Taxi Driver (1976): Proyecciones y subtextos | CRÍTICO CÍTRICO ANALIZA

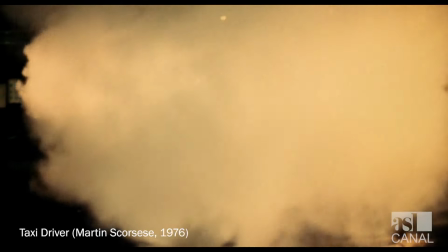[0:18]
Taxi Driver es un clásico absoluto de Martin Scorsese con guión de Paul Schrader que trata sobre un paranoico,
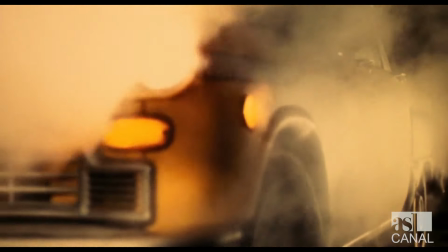[0:24]
solitario y racista excombatiente de Vietnam que consigue un trabajo de taxista nocturno que, lejos de disminuir su ira,
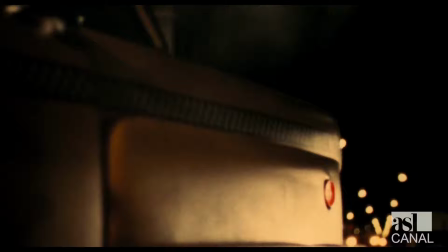[0:31]
terminará por acrecentarla.
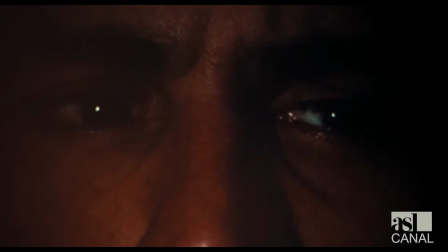[0:32]
Una de las virtudes más profundas y hasta difíciles de desmenuzar de Taxi Driver es la construcción de cada escena desde el guión y desde la dirección,
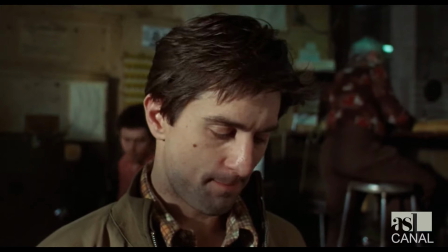[0:40]
pero a nivel psicológico, simbólico y trabajando sobre todo con proyecciones, desplazamientos y subtextos.
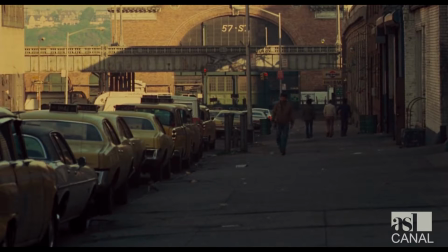[0:47]
Hay dos escenas puntuales en las que vamos a concentrarnos para intentar explicar cómo funciona esto que menciono.
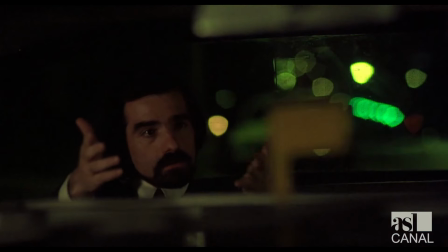[0:52]
La primera involucra al mismo Scorsese, que hace las veces de un pasajero de Travis Bickle,
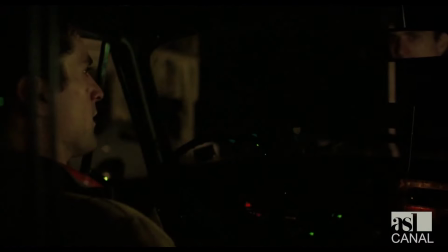[0:57]
que comenzará a contar su historia y qué planea hacer mientras le da órdenes a Travis.
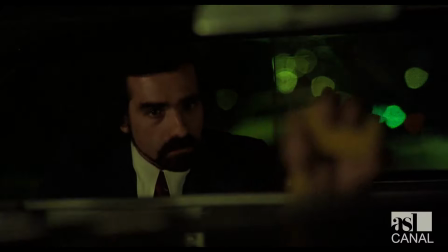[1:02]
Incluso le protesta cuando éste apaga el medidor de propina y le pide, le ordena que vuelva a hacerlo correr.
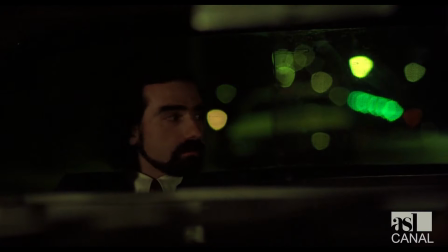[1:07]
Si uno repasa las apariciones de Scorsese dentro de su propia obra, se encontrará con que siempre interpreta este tipo de personajes. No me refiero a perversos, sino a personas que actúan o que tienen oficios en los que deben mostrar autoridad y conducción.
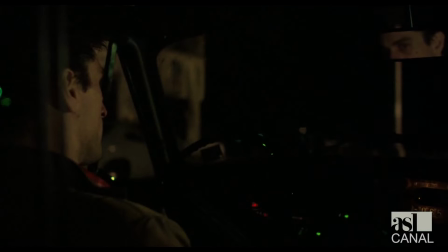[1:21]
Deben dirigir.
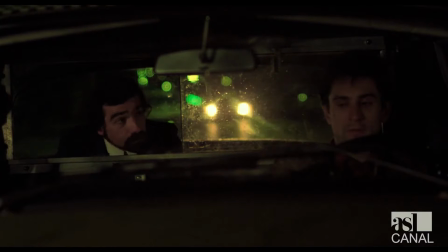[1:22]
En este caso, el pasajero Scorsese le hace preguntas todo el tiempo a Travis o al actor De Niro, casi como un director a su actor, que también es un poco eso.
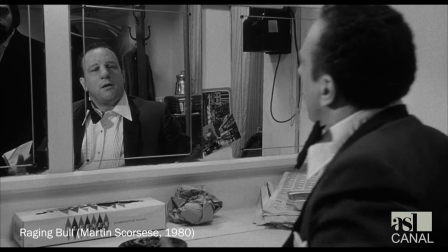[1:31]
En Raging Bull, Scorsese aparece fuera de campo diciéndole a Jake Lamotta que tiene que subirse al escenario, es decir, dirigiéndolo, dándole una orden, controlándolo.
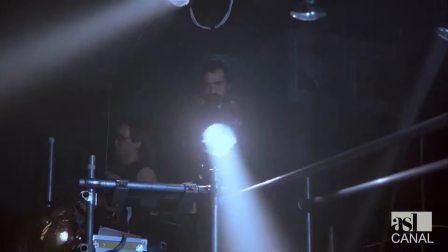[1:40]
En After Hours hace las veces de un operador del Club Berlín. En Hugo hace de un fotógrafo ordenando cómo tienen que estar las personas para la fotografía.
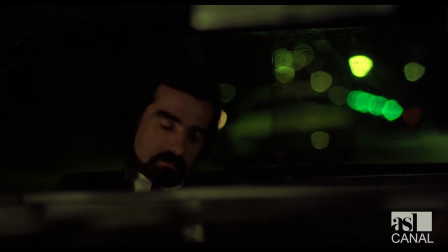[1:48]
Siempre roles similares a los que él está teniendo al firmar una película. En el caso puntual de Taxi Driver,
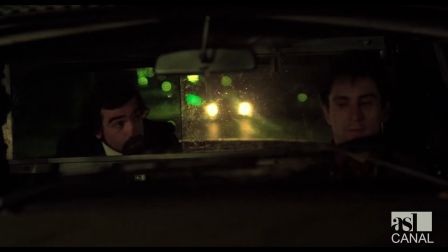[1:54]
Scorsese le plantea al conductor que su pareja a quien está viendo por la ventana le está siendo infiel y plantea querer asesinarla.
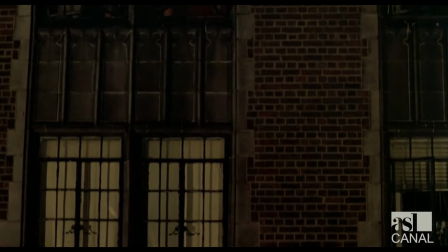[2:02]
Por un lado tenemos una escena atípica pero esperable de una Nueva York post-Vietnam donde todo ha sido pervertido y ya no hay más iglesias.
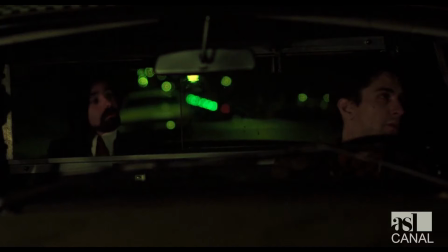[2:10]
Ahora lo que se escucharía en el confesionario de una iglesia pasa a ser un taxi y Travis Bickle a tener el lugar de un cura.
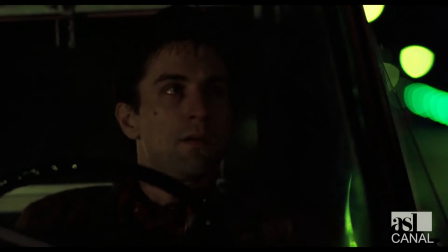[2:18]
De ahí estas atribuciones de Salvador que se toma Travis durante toda la película convencido de que debe ocupar ese lugar en donde los demás lo pusieron.
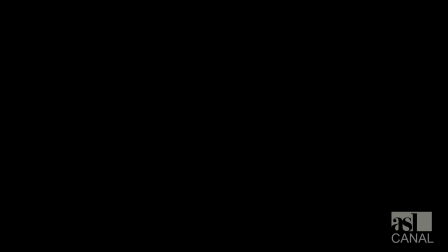[2:26]
Ahora, en la escena hay tres personajes, el pasajero, Travis y la chica.
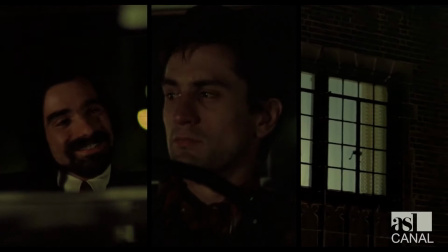[2:32]
Ninguno de estos tres personajes pueden verse por completo entre sí.
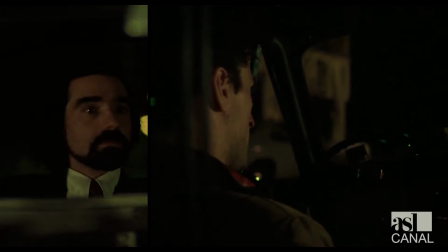[2:35]
En el plano, que sería subjetiva de la mirada del pasajero, solo puede verse la mitad del rostro de Travis y a lo sumo parte de sus ojos por el espejo. No puede el pasajero ver la cara completa de Travis.
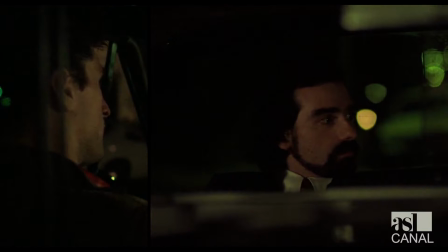[2:48]
Travis, a su vez, nunca se da vuelta para verlo al pasajero, solo puede verlo parcialmente a través de un vidrio. Estos dos personajes que no pueden verse entre sí están viendo un personaje femenino que no puede verlos a ellos,
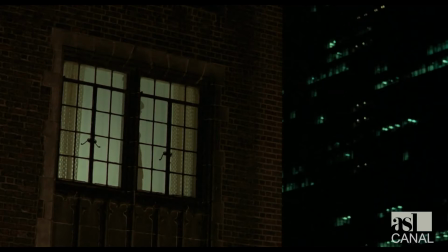[3:00]
que desconoce que está siendo vista y que al mismo tiempo es una silueta. Ellos la están viendo pero tampoco pueden verla con claridad. Están viendo una figura, una forma, algo que ayuda a que nosotros entendamos que lo que se está viendo es algo idealizado. El personaje de Scorsese idealizó esa figura, a esa mujer, y ahora se ve traicionado.
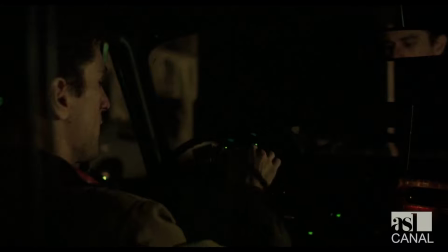[3:19]
Existe la posibilidad que el personaje del pasajero no exista y esté en la cabeza confundida y distorsionada de Travis.
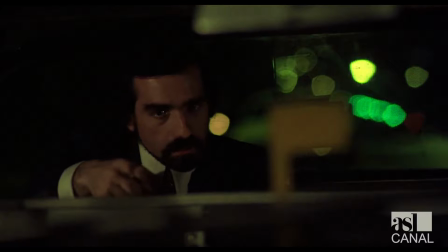[3:26]
De ahí que Travis jamás le hable al pasajero, jamás le diga ni una palabra.
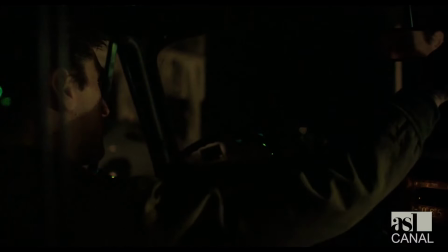[3:31]
De ahí a que él no lo pueda ver y que sólo pueda ver al pasajero mirándose al espejo, mirándose a sí mismo.
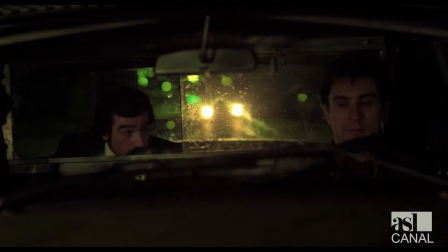[3:38]
De una u otra forma, exista o no existe este personaje de verdad, la escena es útil como desplazamiento de los deseos del personaje de Travis.
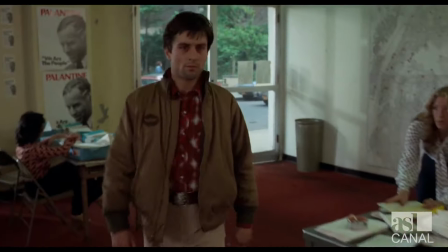[3:46]
Recordemos que Travis, antes de esta escena, acaba de ser rechazado por el personaje femenino,
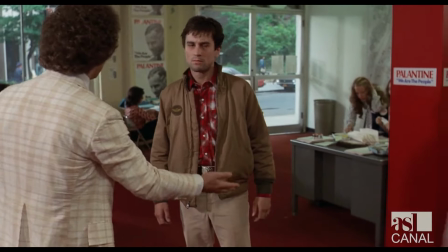[3:52]
Betsy, que además tenía alguna química con su compañero de trabajo.
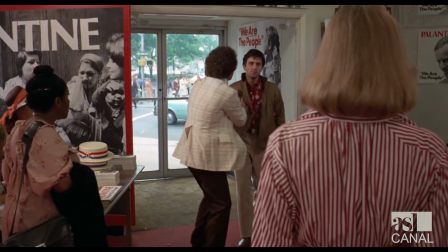[3:56]
Uno puede imaginar que en la cabeza de Travis se plantea la idea de tomar venganza y de asesinarla.
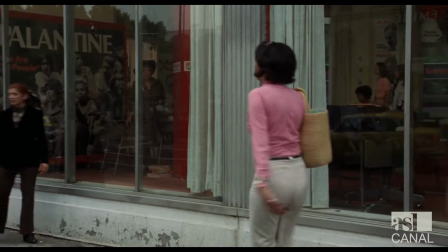[4:02]
Pero una vez que esa intención siniestra es trasladada hacia otra persona, es cuando nos damos cuenta verdaderamente de lo ridículo que es aquello que pensamos.
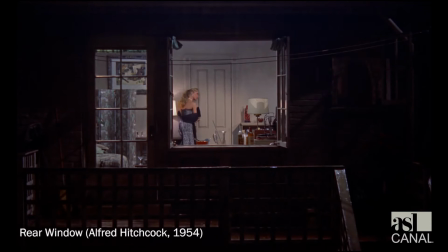[4:11]
En la ventana indiscreta, donde también se genera este juego de ver personajes femeninos en ventanas que no saben que están siendo vistos,
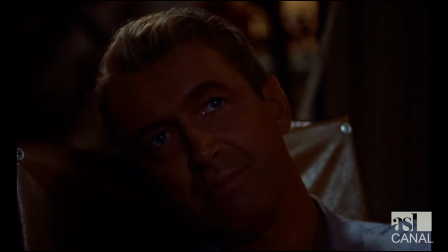[4:19]
Scottie, que está en silla de ruedas, está siempre al lado de Lisa y no se da cuenta de lo valiosa que es esa mujer que tiene al lado hasta que ella
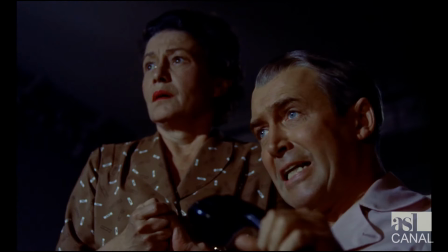[4:26]
cruza hacia el otro edificio y él la ve desde sus binoculares proyectada en un vidrio.
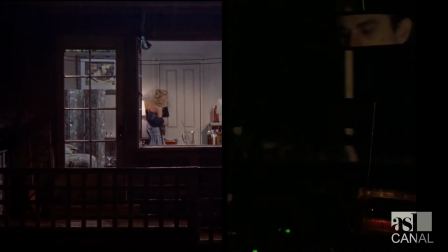[4:32]
Una vez que estamos lejos de algo, una vez que eso que está dentro nuestro lo vemos exteriorizado o proyectado o desplazado,
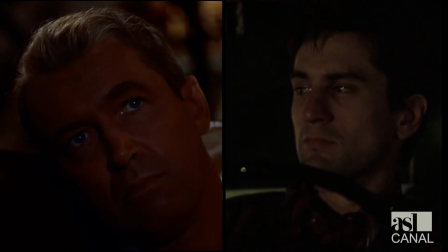[4:40]
es que podemos tomar noción de lo importante que es algo o de lo desmedido que es un pensamiento que estamos teniendo en este caso de Travis,
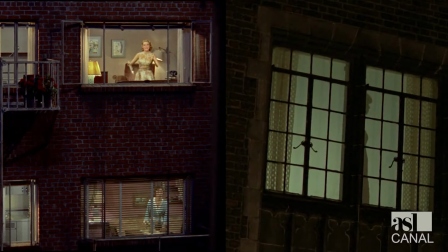[4:47]
algo completamente siniestro y llevado al extremo.
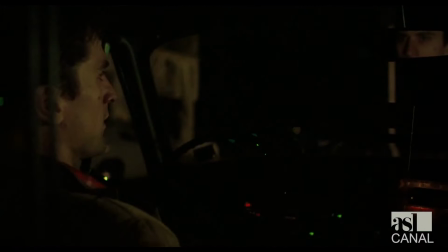[4:50]
De hecho, hay un plano, uno solo, que hace Scorsese, que dura nada, donde se puede ver la espalda del asiento trasero de Travis.
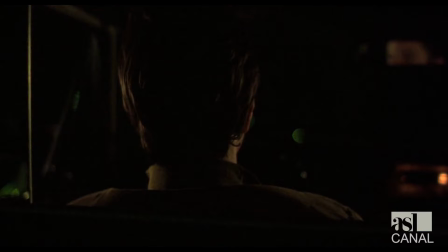[4:58]
No es una subjetiva del pasajero porque el pasajero no está ubicado en forma recta detrás del asiento de Travis. Es solo una sugerencia muy sutil que nos hace el director de que esta escena trata sobre Travis y principalmente sobre lo que está detrás de Travis. La segunda escena, una muy concentrada en el subtexto,
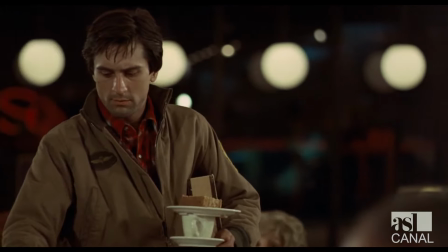[5:17]
es cuando Travis está en un momento cumbre y sus pensamientos de Ángel Vengador están haciéndose mayores.
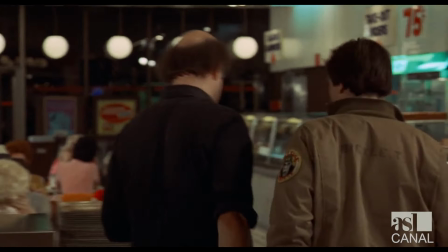[5:24]
Entonces, a sabiendas que The Wizard, que vendría a ser el jefe de la flota de taxis donde él trabaja,
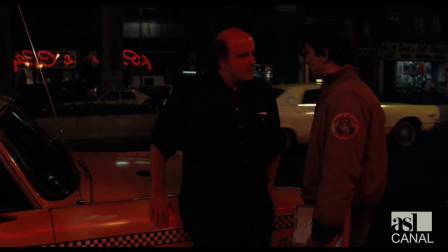[5:29]
siempre está escuchando a los demás taxistas y parece tener cierta experiencia, decide pedirle un consejo.
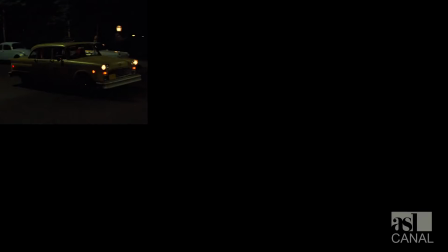[5:37]
Si hablábamos de que el taxi era el confesionario,
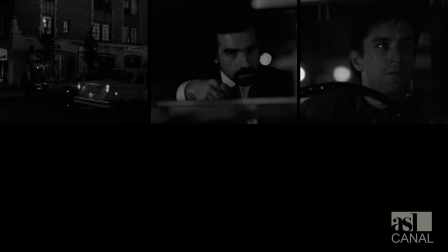[5:40]
Scorsese el pecador y Travis era el cura En esta escena puntual la calle es la iglesia, Travis es el pecador y The Wizard viene a tomar el rol de padre
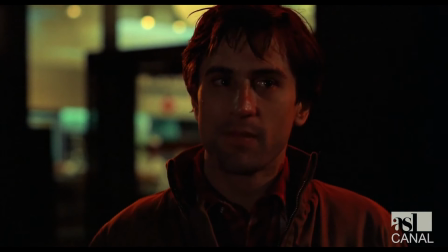[5:49]
Así es como Travis directamente se despoja y le dice
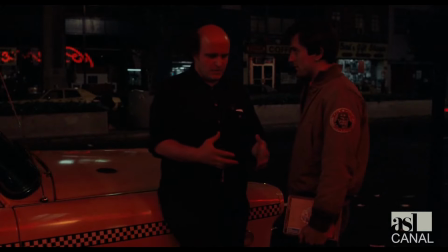[5:56]
Ahora, nosotros vimos a Travis durante más de una hora, sabemos quién es, sabemos cómo piensa,
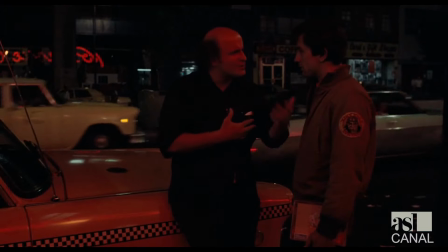[6:01]
sabemos cómo actúa Pero The Wizard casi no habló con él durante toda la película Pero
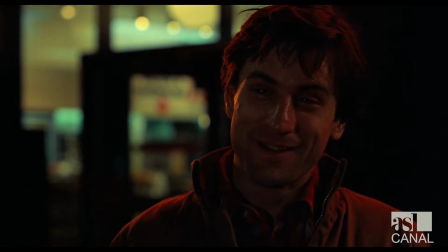[6:06]
The Wizard no está viendo Taxi Driver y no entiende el subtexto de las palabras de Travis.
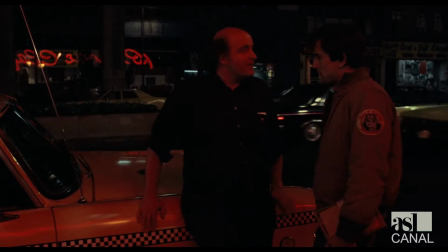[6:11]
Entonces piensa que Travis le está hablando de ser taxista. Piensa que Travis le está hablando de la inseguridad de ser taxista y de tomar un trabajo nuevo.
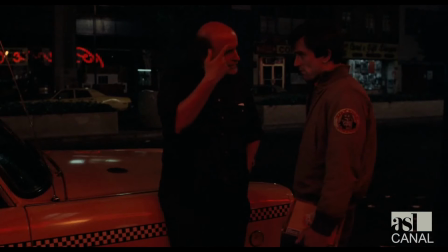[6:19]
De hacer los primeros días y de ese tipo de pensamientos malos. De renunciar. Entonces The Wizard le contesta, un hombre tiene que tomar su trabajo y hacerlo. Tratando de darle coraje para que siga siendo taxista.
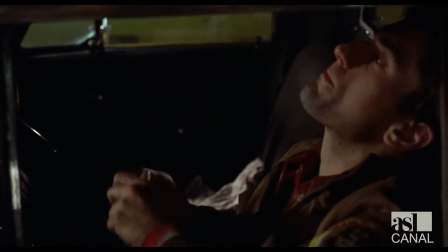[6:32]
Pero claro, Travis no se ve a sí mismo como taxista. y piensa que su trabajo es salir y matar y limpiar las calles.
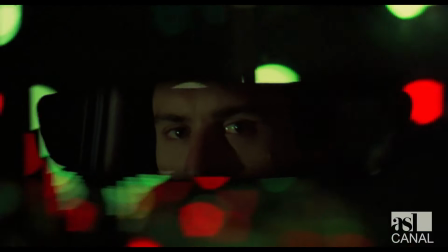[6:38]
Entonces lee de las palabras de The Wizard que cuando éste le dice vos tenés que salir y hacer tu trabajo, éste le está hablando de matar.
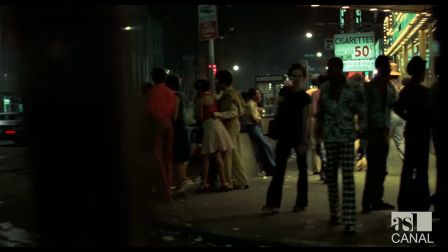[6:46]
Por este tipo de construcciones para las escenas,
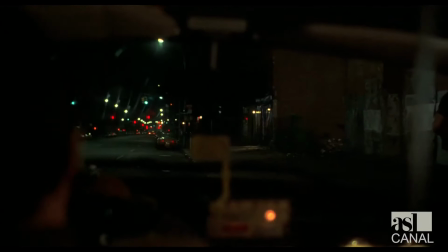[6:49]
los diálogos y los personajes es que Taxi Driver no solo es una de las mejores películas de la historia del cine sino también uno de los mejores guiones de la historia del cine.
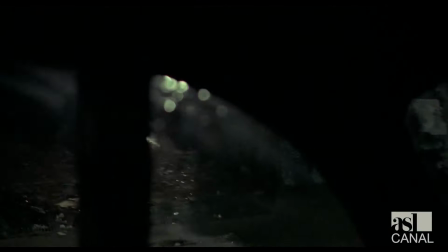[6:56]
Cabe destacar o recordar que la película se maneja con tres objetivos.
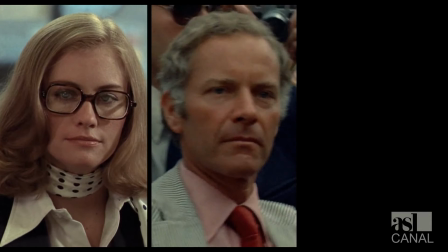[7:01]
Betsy, el segundo que es el senador y el tercero que es liberar al personaje de
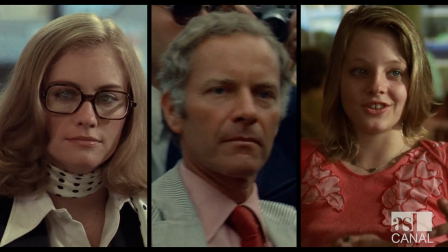[7:07]
la prostituta menor de edad Iris de las garras de un proxeneta De estos tres objetivos, el más grandilocuente el de mayor efecto en caso de concretarse sería el segundo porque estamos hablando de un asesinato a una figura
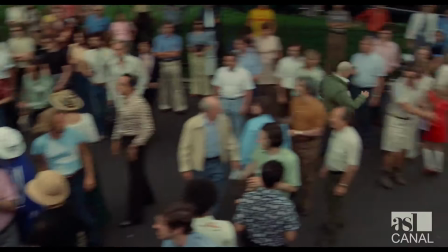[7:21]
pública y política en ascenso constante En un guión normal,
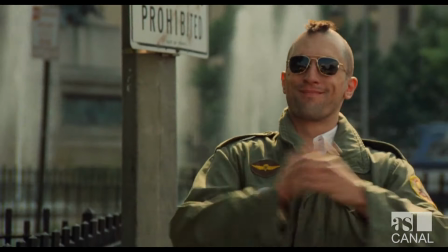[7:25]
una vez que se llega a ese lugar o a la resolución exitosa o no exitosa de ese objetivo la película se terminaría.
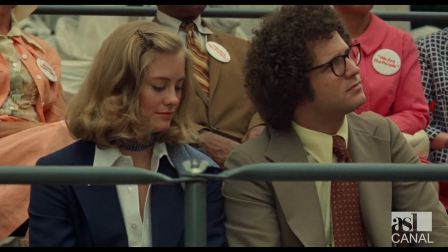[7:32]
Listo, se frustró el plan de Travis y se terminó Taxi Driver.
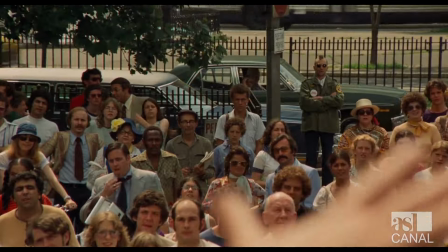[7:35]
Sin embargo, la película continúa y esto está sustentado en la laboriosa construcción del personaje, porque nosotros entendemos bien,
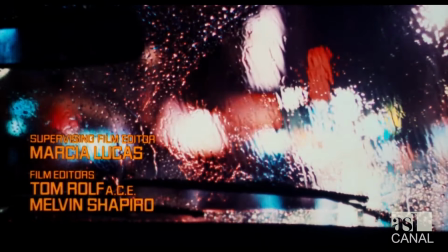[7:43]
ya desde esa subjetiva casi inicial en el taxi, que el punto de vista es de Travis y que su mirada está tan perturbada que las luces de la calle se distorsionan.
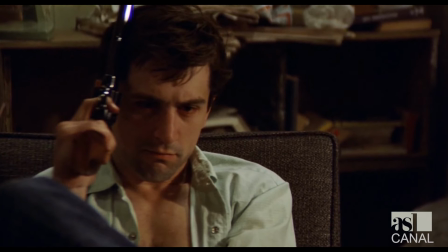[7:52]
Pero además, la idea de ir pasando de conflicto en conflicto responde tanto a su psiquis como también ese estancamiento que tiene el personaje con respecto a la guerra.